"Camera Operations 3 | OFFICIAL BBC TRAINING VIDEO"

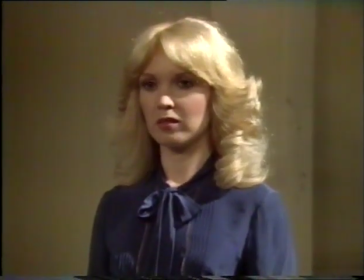(4:18)
It has not actually developed the shot. Generally, we pan from one composition to another different one, So let's look at a typical example.
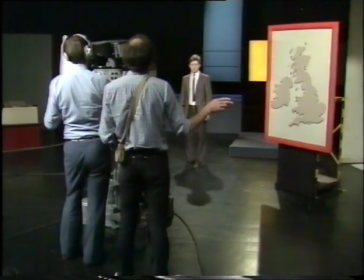(4:27)
Mike is going to move to the map, and we're going to pan with him.
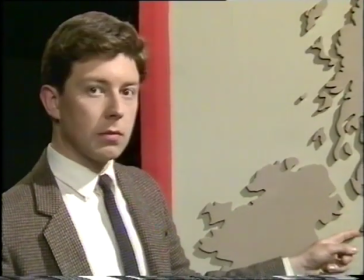(4:36)
Right, now the problem here is that the end of the shot is too tight. We can't see the map properly.
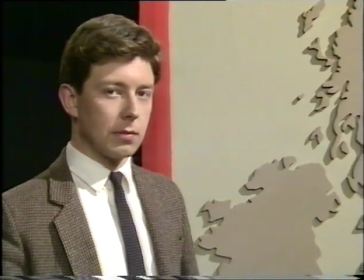(4:41)
We need to zoom out, tilt down, and set Mike further left.
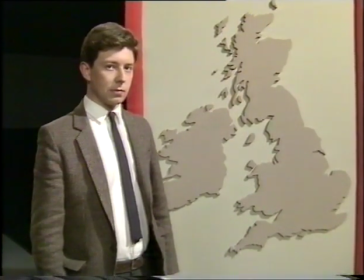(4:47)
Before we have another go, let's take very careful note of some key points that will enable us to anticipate and repeat this framing. For instance, the shot just includes all of the map and cuts off about Mike's waist. Right, while Mike moves back to his original position,
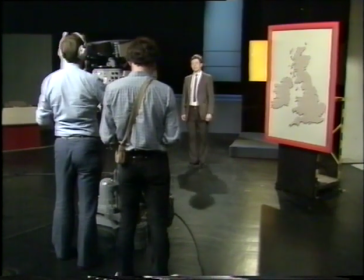(5:06)
remember that our pan, tilt, and zoom must all be synchronized, finishing together as Mike reaches his position at the map.
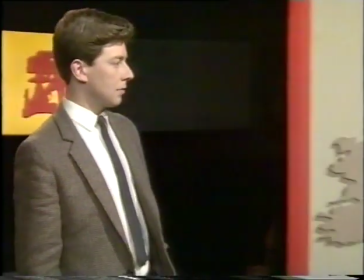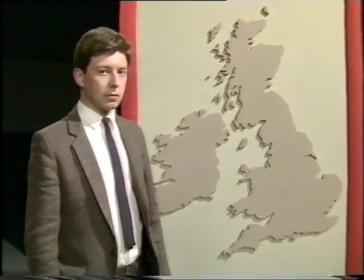(5:19)
One final point to note about the pan. It's better if the subject has to turn into frame rather than out of it. In this composition, Mike is left of frame. Now, if we pan him back to his first position, he must move out of frame left.
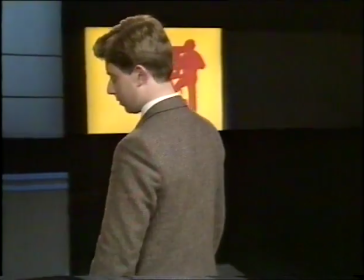(5:37)
Now, it can be done, but you must gain moving room very quickly at the start.
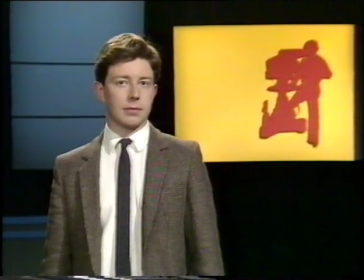(5:43)
So, to summarize the points on panning with action, synchronize your pan with the artist's move.
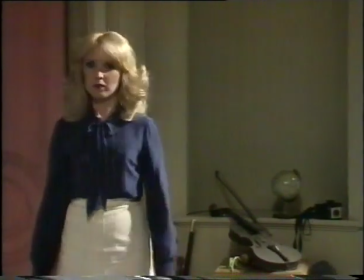(5:51)
Accelerate and decelerate smoothly to gain and lose moving room.
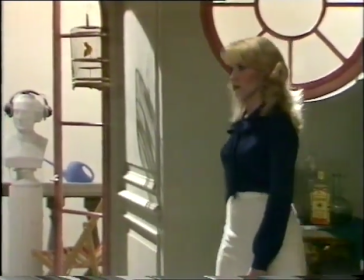(5:56)
Anticipate the room required for a change of direction, and note that panning on a narrow angle looks faster.
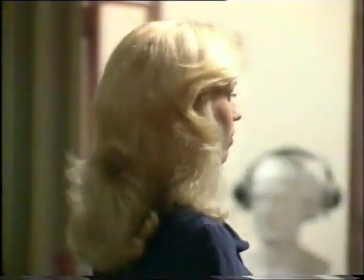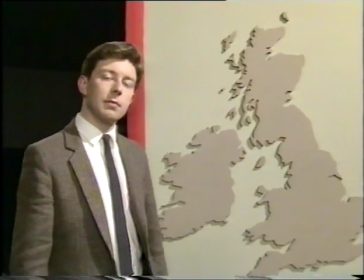(6:15)
Anticipate any tilting, zooming and extra panning that may be needed to reach your final framing, making sure you come to rest with the subject.
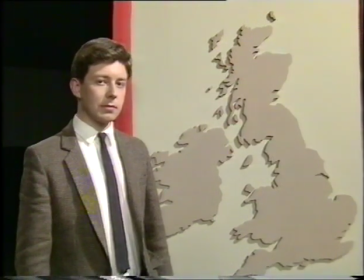(6:23)
And during rehearsal, memorize key points about the final framing.
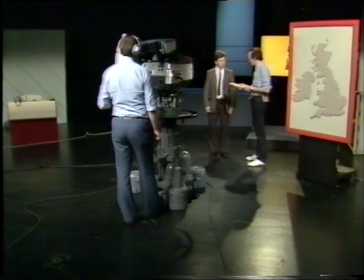(6:31)
So far we haven't moved the camera at all. We covered that last move on the zoom.
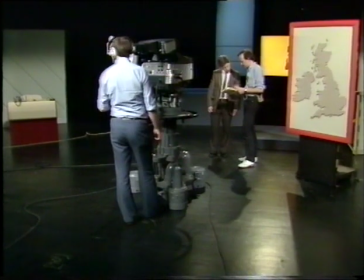(6:37)
However, in practice, we may not be able to find a single compromised position for the start and finish of the shot.
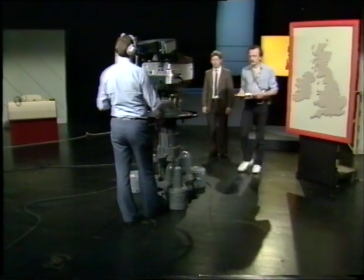(6:43)
And anyway, moving the camera with the subject can give a more interesting effect.
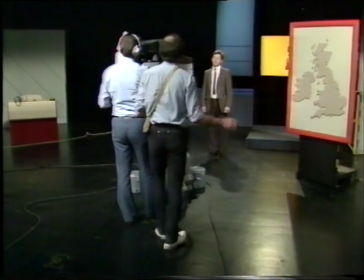(6:47)
Let's see.
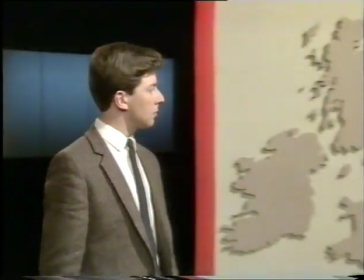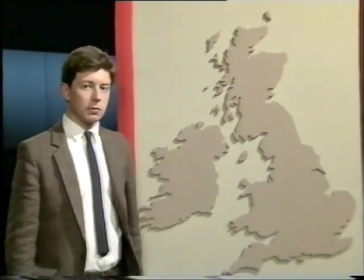(6:57)
Let's watch the camera this time.
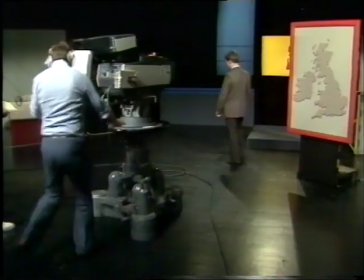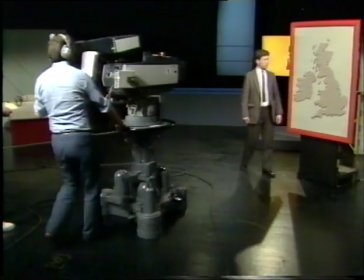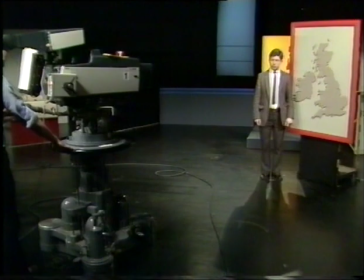(7:14)
And now let's see the shot again.
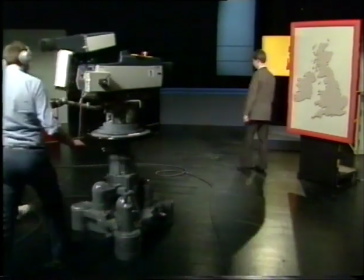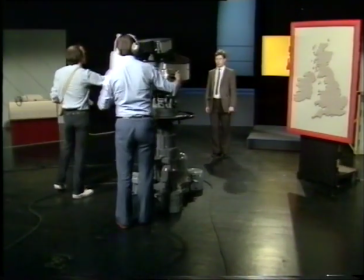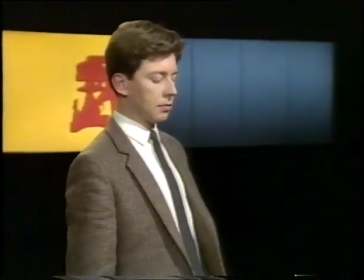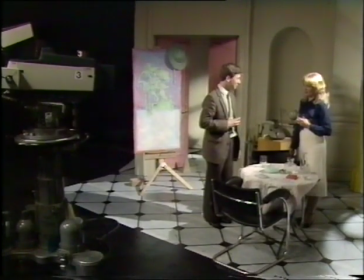(7:37)
Let's examine the different effects of tracking and zooming more closely.
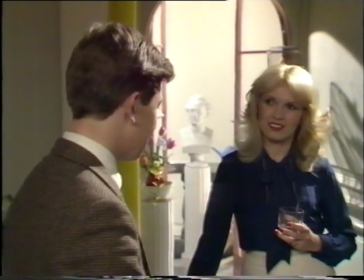(7:42)
We'll assume that we're going to tighten from this two-shot to a single of Karen. The motivation for this would be a line of dialogue or a slight turn by Mike.
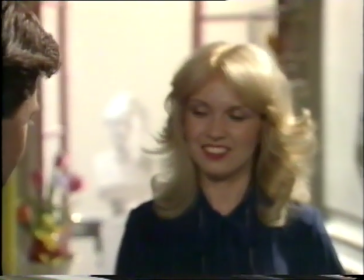(7:53)
Now clearly we can cover this on the zoom. All parts of the picture get bigger equally, and the effect is of the subject moving towards us.
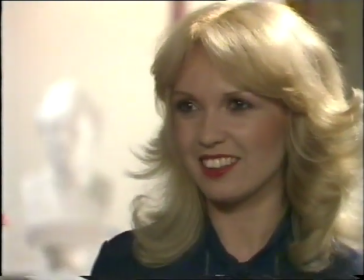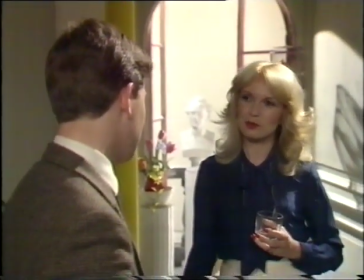(8:09)
Let's now compare the effect of tracking in.
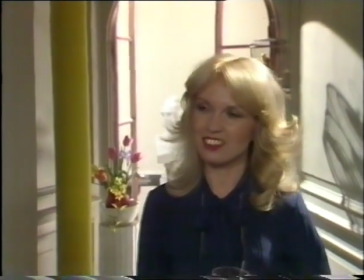(8:14)
Because the foreground gets bigger more quickly than the background, we feel we are moving into the subject.
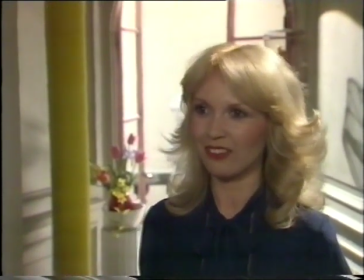(8:23)
And out again.